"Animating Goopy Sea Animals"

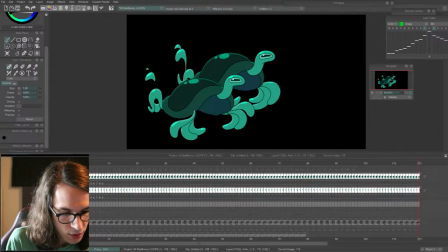54:52 And since I moved this one over 6 frames, we'll take the third one and move it over 12,
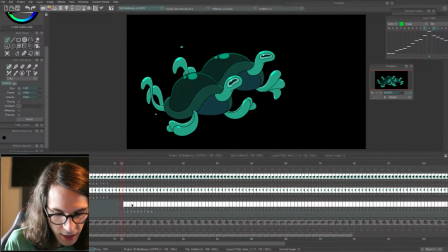55:00 so that now we're going to have this kind of polyrhythm of turtles.
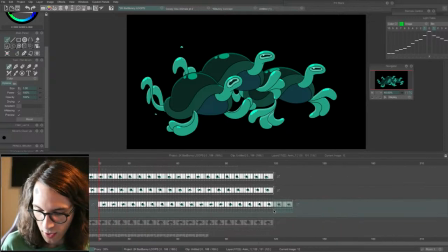55:08 And it's going to look cool.
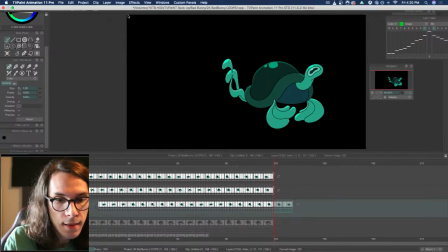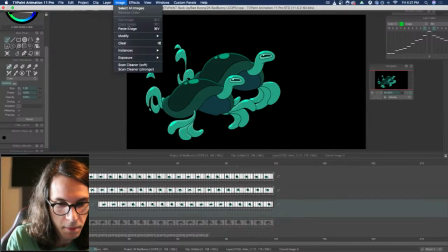55:16 Copy those, paste them at the bottom, and this
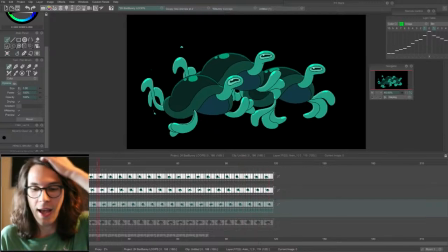55:23 is like 3 separate turtles, and now they kind of look like they're their own characters.
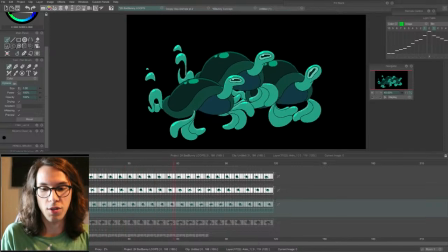55:28 And something you could also do is change the colors of them, like color shift them
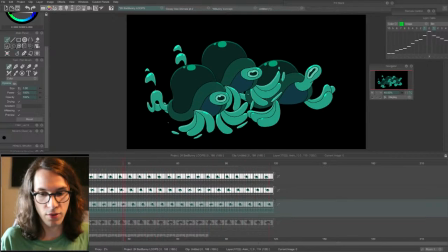55:35 12 or 23 or 45 degrees, and then they'd really kind of look like their own creatures, their own personalities.
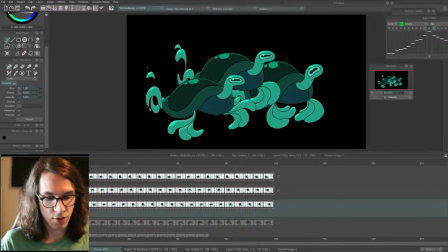55:43 I probably won't
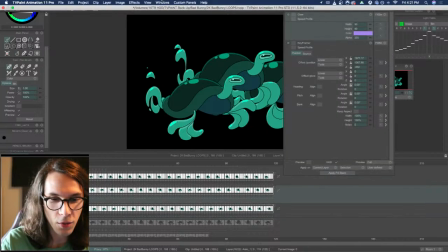55:47 do that, but I'll just kind of show you. I'll just kind of show you what I'm talking about.
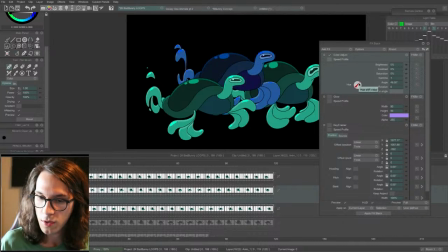55:53 I like to do this kind of stuff on music videos. So like you can color shift them a little bit
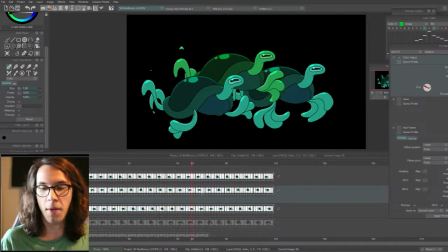56:01 so that it's a little bit more dynamic with the color. So now it's like the middle one's kind of like the leader. You know, it's like just changing a few frames around or changing the colors,
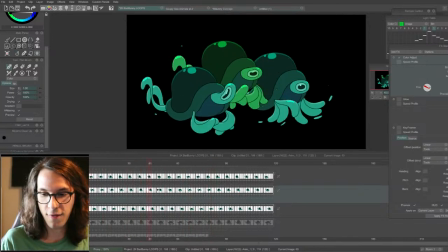56:15 you can completely change the feeling or even the story of the exact same loops.
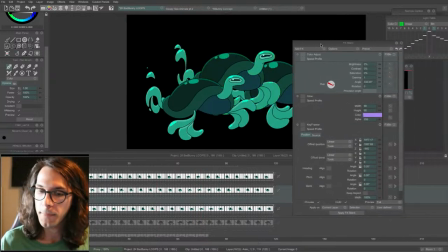56:21 This is literally just one loop, but you play with them like Lego blocks.
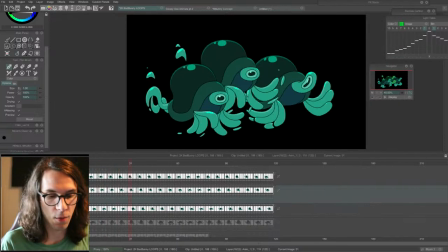56:27 And again, once you add backgrounds
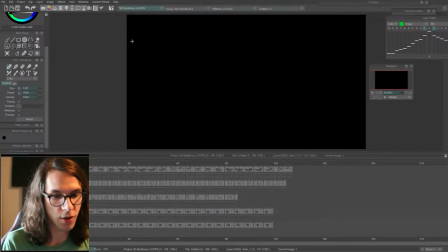56:31 and panning backgrounds and foregrounds and layers and other loops around it, the possibilities are limitless. Something I like to do also is incorporate glitched footage,
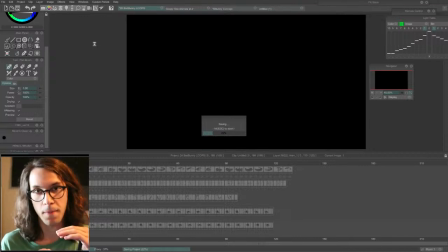56:43 or even if the band sends me some live action of them playing live or even green screen, you can cut them out and put them in animated environments, and no one will ever know. No one will ever know you're just using the same loops over and over.
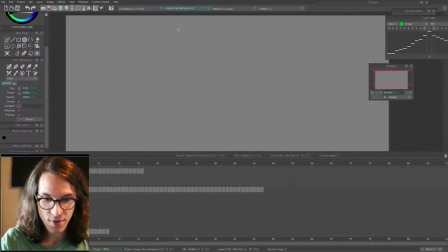57:00 At least that's what I tell myself. So I guess I'm done with that jellyfish.
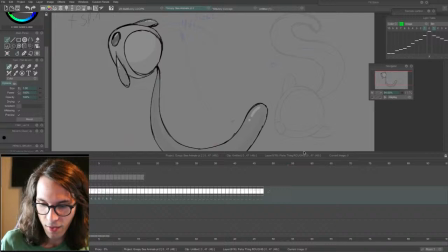57:12 And, well, how long have I been streaming?
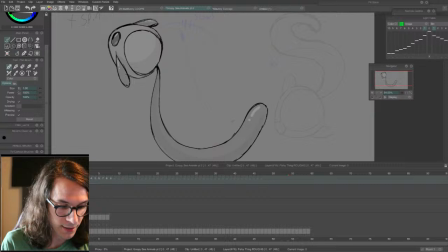57:18 Sometimes I run out of steam when I'm trying to talk and stream.
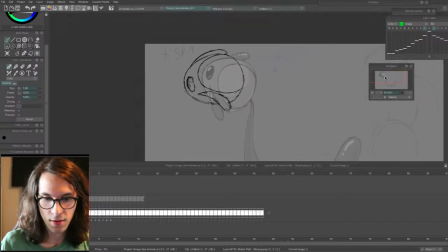57:26 I could kind of do this guy. Probably don't need this motion path.
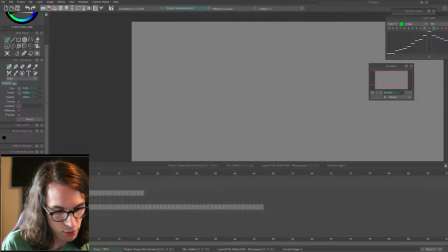57:38 Doobie doobie doo. Jellyfish.
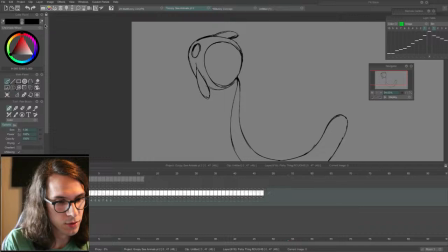57:49 This one.
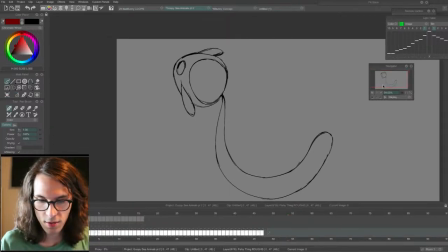57:55 Yeah, this one. It's like this.
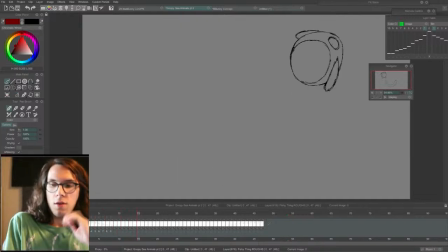58:01 Oh.
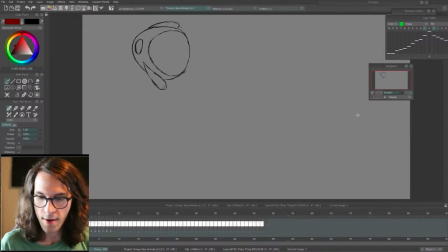I'll just start working on the tail here.
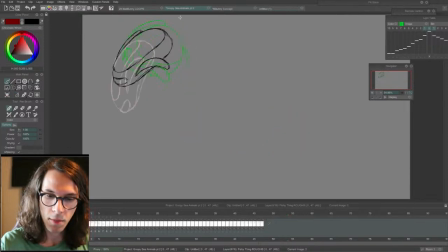58:27 Now the base of the tail. Actually, I'm just gonna start doing the base of the tail because that is what's pulling the rest of the tail.
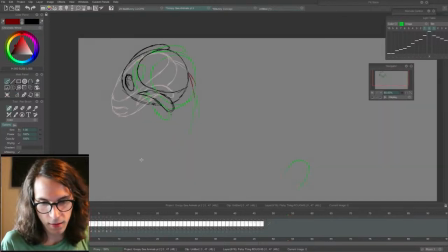58:37 I'll deal with that later. Sometimes it helps to animate sections in their own thing one at a time. Like, for instance, you could just animating the tail is still animating something
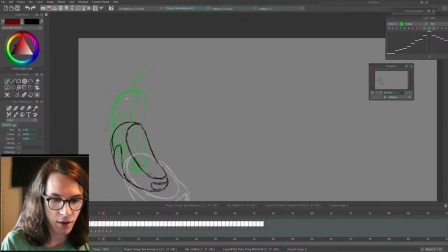58:54 by itself, but you could also just animate parts of the tail by itself.